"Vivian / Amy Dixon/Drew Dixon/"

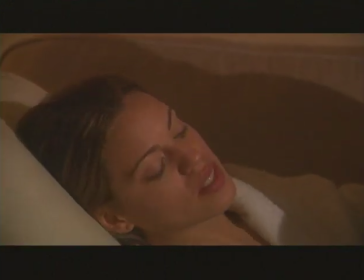(4:11)
And the salt, the popcorn, the M&Ms, you know, the whole thing that she was eating,
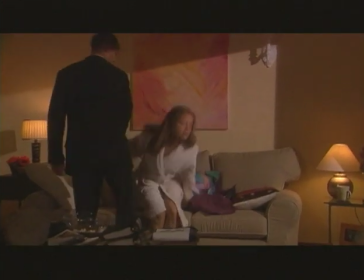(4:17)
the cravings, that all reflects some very physical aspects of what's going on.
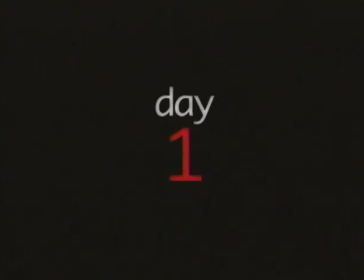(4:22)
So this character, the boyfriend, really represents the kind of balance that you need in your life.
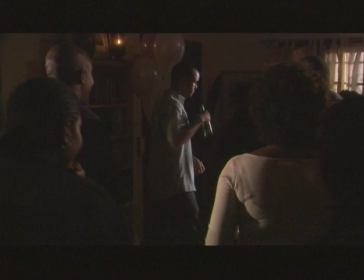(4:29)
When Vivian comes, day one, yes, and she comes, doesn't she?
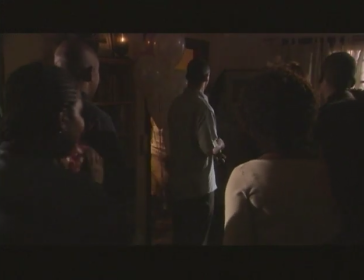(4:34)
Yes, she does.
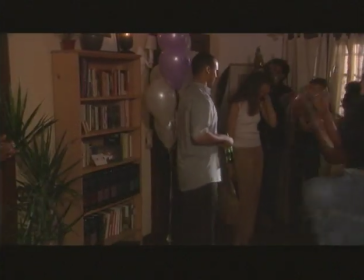(4:36)
And I wanted to make this a surprise party because it's, again, a metaphor for the surprise of one's period coming when you're not expecting it.
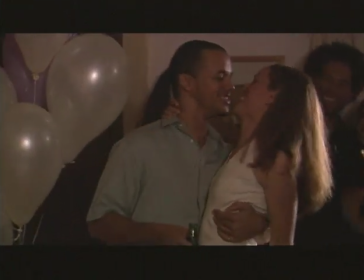(4:44)
Right. And I think a lot of times, especially when you're new to having a cycle, you're not prepared for it.
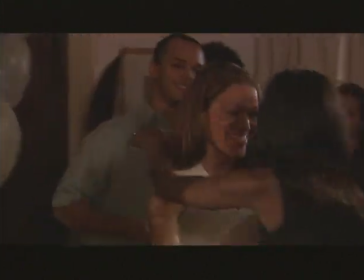(4:50)
So, you know, some of the other ways that I tried to heighten that is she's wearing, like, light colors.
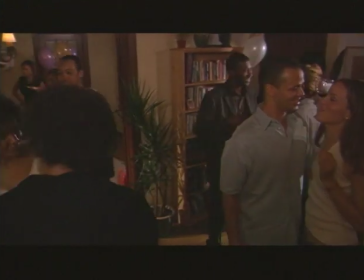(4:55)
Colors and doesn't know. Right, right. You know to wear dark brown, black. Yes.
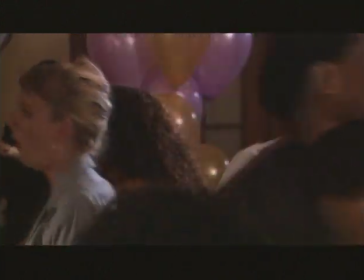(5:00)
Yes. It's, you know, again, women have to accommodate the fact that their menstrual period comes and that they will have,
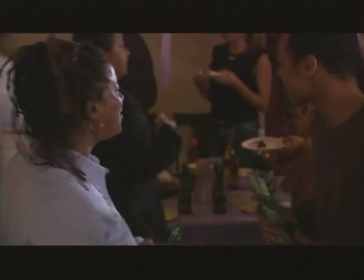(5:07)
you know, anywhere from three to six days where they are three to seven for some of us where,
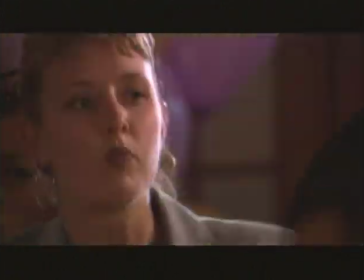(5:13)
you know, you have to check what you're wearing. Right, right.
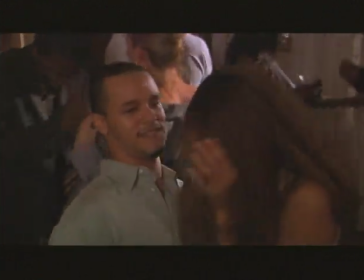(5:16)
Though I must say, the products to take care of your menstrual period,
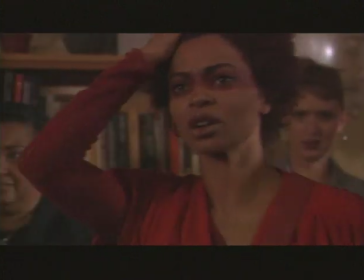(5:22)
from the tampons to the napkins, all of that have gotten a lot better than when I started my menstrual period.
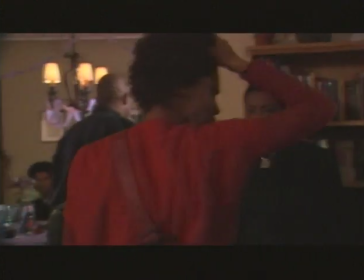(5:29)
And that was, you know, 50, 50, 50 years ago.
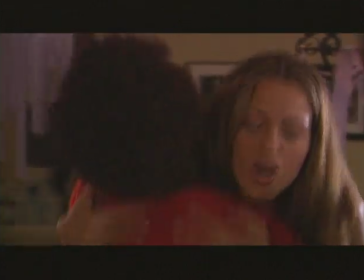(5:35)
Now, the clothing of Vivian will change throughout the film, as well as the makeup and the hair.
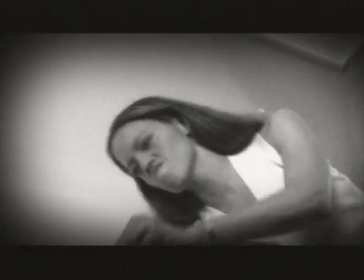(5:41)
She's wearing really thick, heavy layers, lots of textures.
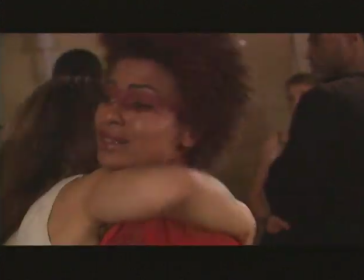(5:46)
Oh, here is kind of her subconscious of wanting to stuff Vivian away, and also kind of a metaphor for a tampon.
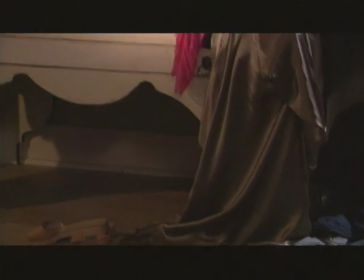(5:54)
Tampon, that's what I thought about when I saw it. Literally, you know, the spilling of the red on the clothes, the stuffing in of the tampon.
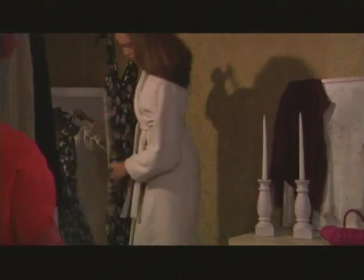(6:02)
I mean, because, you know, when your menstrual period comes, it comes, you know. Right, right. And it takes attention.
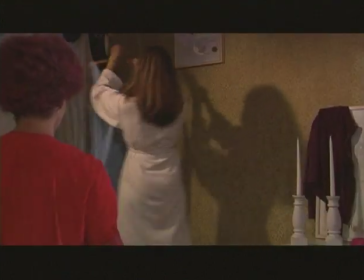(6:09)
You have to pay attention. And I love this part where she's saying, can I wear this?
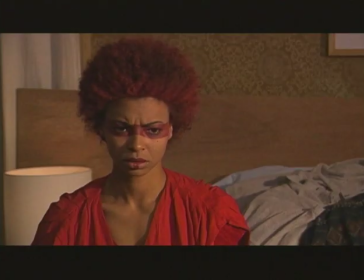(6:14)
Can I wear this? Will this even fit? Will you let me wear this?
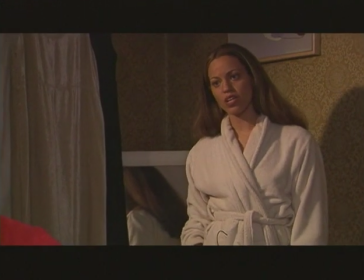(6:19)
No, she's not going to wear that. Yeah, no, definitely not that.
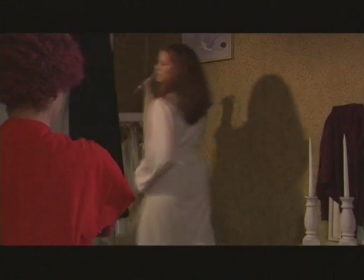(6:24)
Some of my direction for Karen, who played the part of Vivian, was to tell her to kind of act like a baby. Yeah. Because sometimes I think you feel like your period's like a baby and you have to give in to it no matter what.
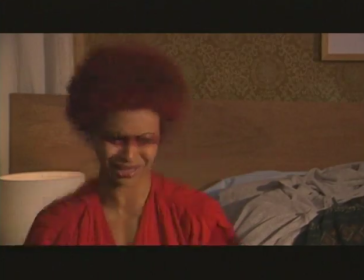(6:35)
You have to pay attention. Right. It doesn't understand that you're going through different changes or you have things to do, so you have to accommodate it at any cost.
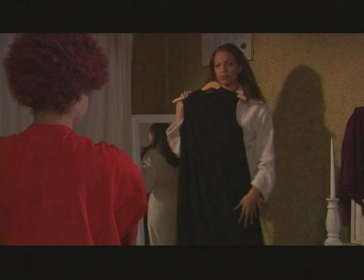(6:42)
Right. So she's got these baby-like gestures and sounds that she's making. I love this.
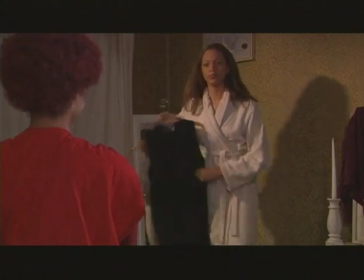(6:49)
She's going to like this, obviously. Of course she does because it's the protection that most of us need when we're in our menstrual period.
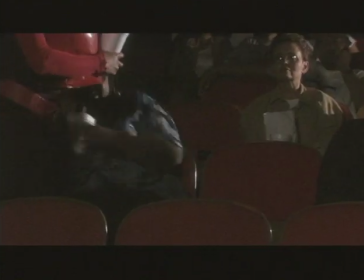(7:03)
And there's more salted popcorn going on here. Exactly.
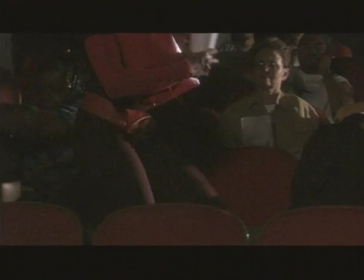(7:07)
The woman on the end actually was my assistant in the film, and she so much wanted to be in the movie.
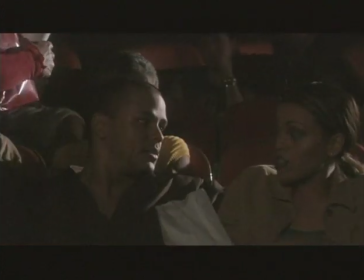(7:12)
Oh, well, there's a great pint for it. Exactly. So I said, okay, you really want to be in the film? We need some more people in the movie theater.
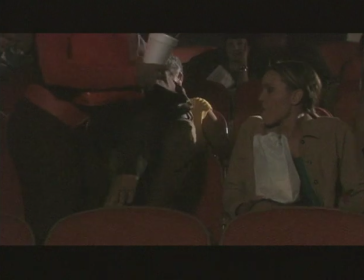(7:18)
You can sit on the end. And she was awesome. She gave such an amazing, humorous response to this situation that it was priceless.
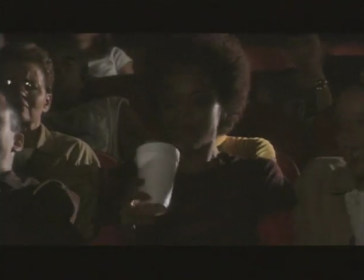(7:27)
She got a little bit more playtime on screen because of her great reactions. Right, right. And there's Vivian Sidman right in the middle,
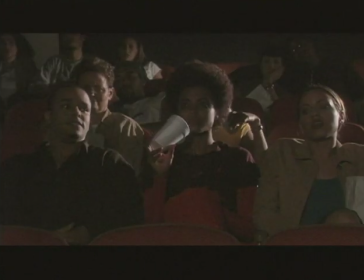(7:35)
taking front and center. you know it's normal to have a menstrual period obviously but
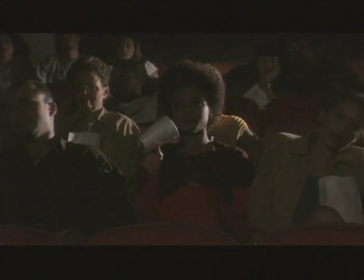(7:41)
you have to pay attention to it you know even if you think okay I can you know swim I can do what I've got you've got to pay attention and I
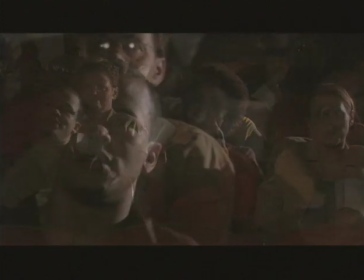(7:50)
think that's something for young women to and actually when you stop having your menstrual period
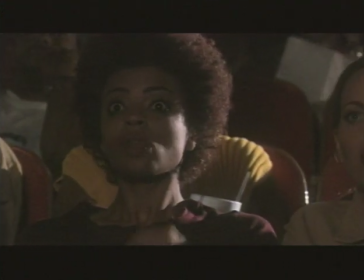(7:56)
for whatever reason but mine for menopausal reasons it's delightful Amy
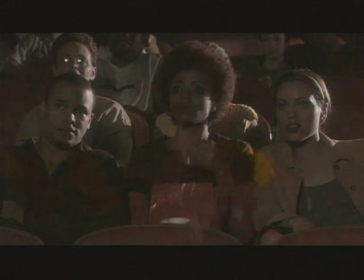(8:05)
when vivian stops coming right it's the one great thing
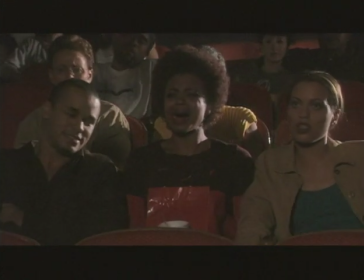(8:11)
oh look at her she's just uh yeah they're the emotion yeah